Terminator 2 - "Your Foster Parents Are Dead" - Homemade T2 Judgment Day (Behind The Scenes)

Now for the kitchen scenes We just shot this in my kitchen and the layout is a little bit different than theirs It's not quite as roomy,
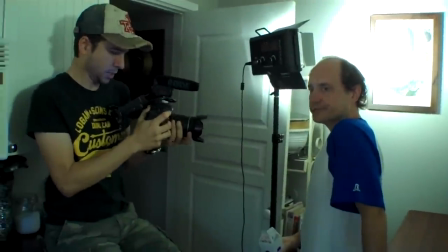(3:48)
so it's kind of cramped shooting in there We're kind of like crunched in next to the cabinets one of the shots in particular The screen is right
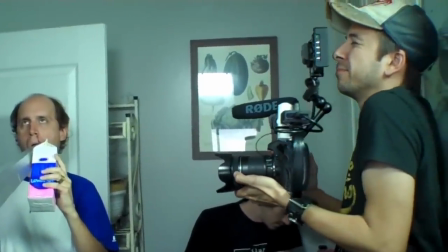(3:54)
next to my face and I came and see what I'm doing I'm just trying to get as much distance out of it as I can make it look bigger and some of the wide shots Luckily, we have a very wide angle lens So it kind of makes the kitchen look a lot bigger than it is once we start realizing that John's foster mom is the
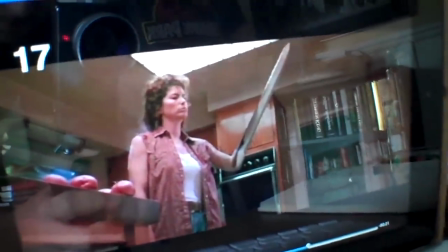(4:07)
T-1000 We get to see the long stabby pointy arm blade thing So we just made this out of cardboard and spray-painted it silver and there is a piece that transitions from the cardboard to her skin Where we spray-painted it kind of fleshy colored and
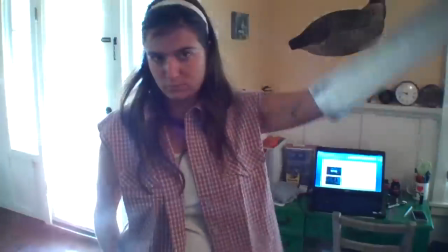(4:20)
then silver and so kind of smooths out the transition We made one that she can just wear and then there's a longer version This is the one that actually
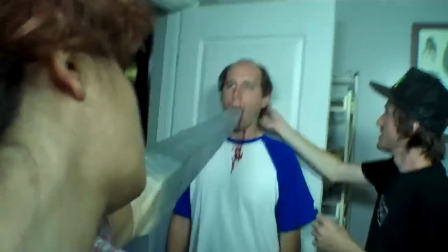(4:27)
goes through the dad's head and right through to the wall And so we made it cut off so that Davey could actually put it inside of his mouth
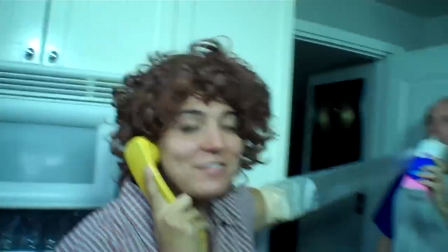(4:35)
Davey's strong jaw is supporting my arm at this point. Davey's jaw is stronger than my arm That is sad, I need to go to the gym.
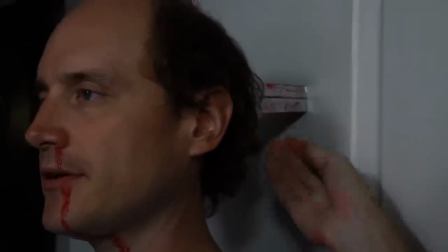(4:42)
And then behind his head, there's another small piece. We tape it to the wall, prop it up against his head and try and line it up so it looks like it goes in through his mouth and out the back of his head.
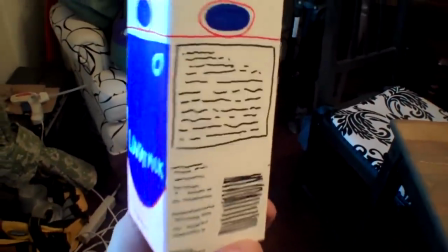(4:50)
There's also a milk carton in there, which funny enough, we couldn't find a milk carton that was just your old school milk carton.
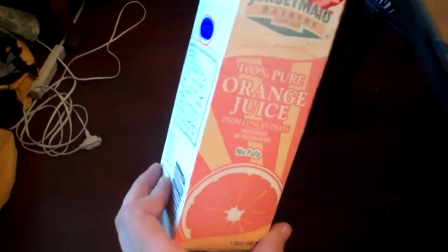(4:56)
They all have the little plastic caps on them now. So this is an orange juice carton that we ended up painting to look just like their milk carton.
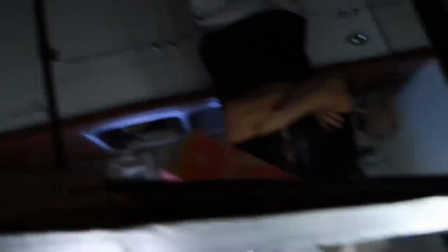(5:02)
We just ended up taping the carton onto the blade itself. And then in the shot where the blade pulls out of the dad's head, it's not going into his mouth anymore. We ended up just putting it behind Davey's head and then we just pull it out. Ben is actually holding the milk carton so that way when the blade pulls out, you can just go zoop and have it fall the same way theirs does.
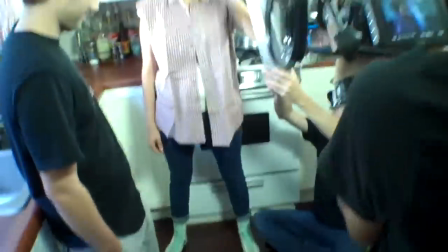(5:18)
When the blade transitions back into her hand, you just hold up the blade, somebody pulls it down and then she just kind of has her hand there.
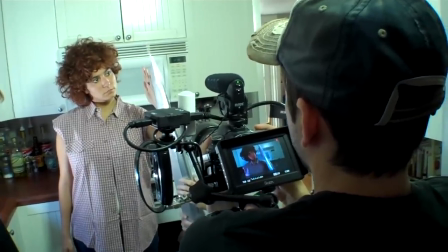(5:24)
We're replicating their early CG effects, so why not do it in the most homemade way we can.
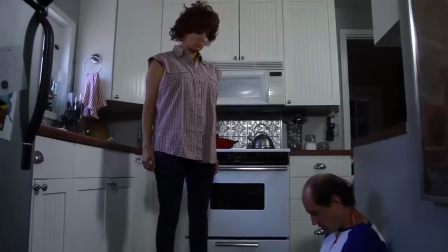(5:29)
The simplest solution was kind of the funniest. Now for the big shot where Janelle turns into the T-1000, there's a couple of different elements that went into making this. So it starts with Davey sitting on the ground. We're gonna be shooting this in several pieces So he actually had to stay really really still the whole time and just not move so
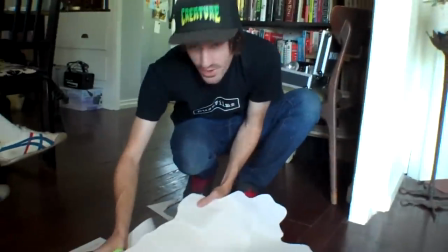(5:44)
we set up some fake milk on the ground there It's actually just white pieces of paper that we cut out to be the shape of spilt milk and put
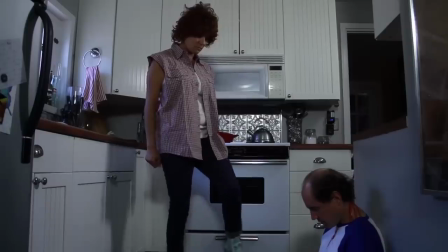(5:50)
some blood on it So then the camera pans up you see Hari. She puts her hand down and then she steps forward Luckily since we're replicating early CGI they sort of did it in chunks too I think just because of the limits of the technology at the time so it really made it easy for us So it's each thing in a row It's her turning
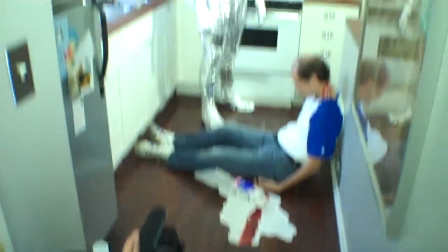(6:04)
forward and then what we did was we had to replicate that move with a full foil t1000 so this is our friend Griffin
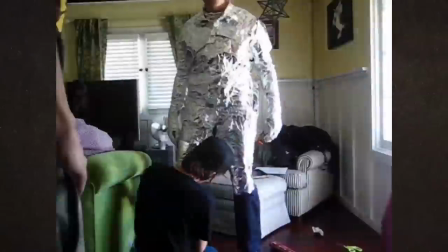(6:11)
was a great sport to come in and let us entirely cover his body with tin foil from head to toe which we did it looks good but it was a
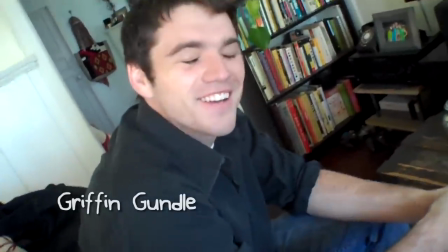(6:19)
super comfortable yeah it was a extremely comfortable I would have kept it if you guys
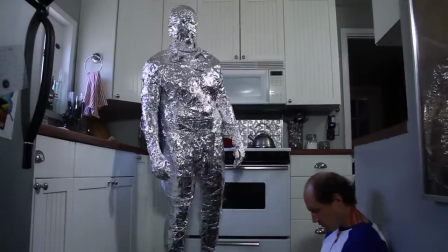(6:26)
would have let me now he steps into place and does the exact same move that Hari just did so you can start there and
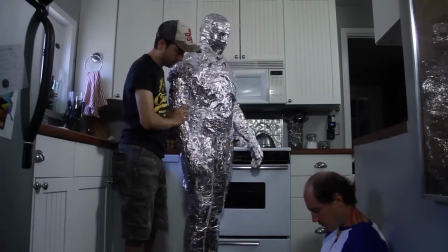(6:33)
then on action you'll just take a step right into that that V position so you just take your whole body like that so that way i can dissolve from hers to his then he takes a step forward steps over davy's legs everything holds still take all the foil off of him so now
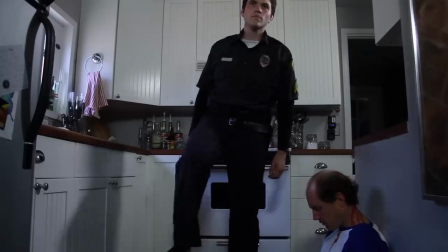(6:50)
he's revealed that he's in the cop outfit so he steps back into place does the step one more time which is where it's going to dissolve from the foil version to
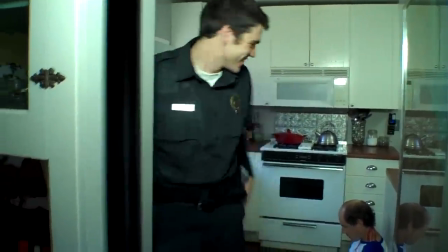(6:57)
the cop version and then he steps forward and continues walking sorry so it's those three elements it goes hari tinfoil cop one
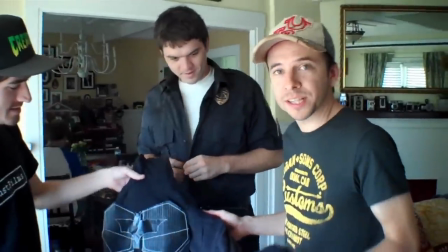(7:05)
two three and just dissolve in between them so that's how he did it so we just realized that the copter we have is short sleeves and it needs to be long
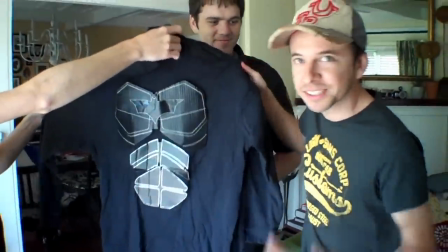(7:11)
sleeves so we're gonna put on the Batman long sleeve of course so this will be his bulletproof vest and then the copter will go on top so improvise homemade and that's how we made this homemade scene let me know if you have any questions in the comments below and let us know what other scenes or trailers you want to see us try and do so come back to Cinefix every Tuesday for more episodes of homemade movies I could really go for some milk right now
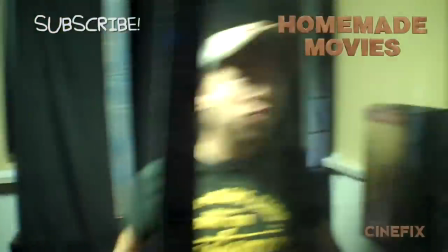(7:39)
Next up, Bill and Ted's accident adventure. No way! So crazy!
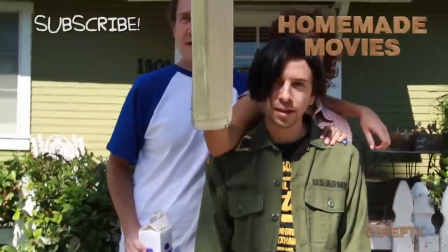(7:47)
Hi! Hey neighbor!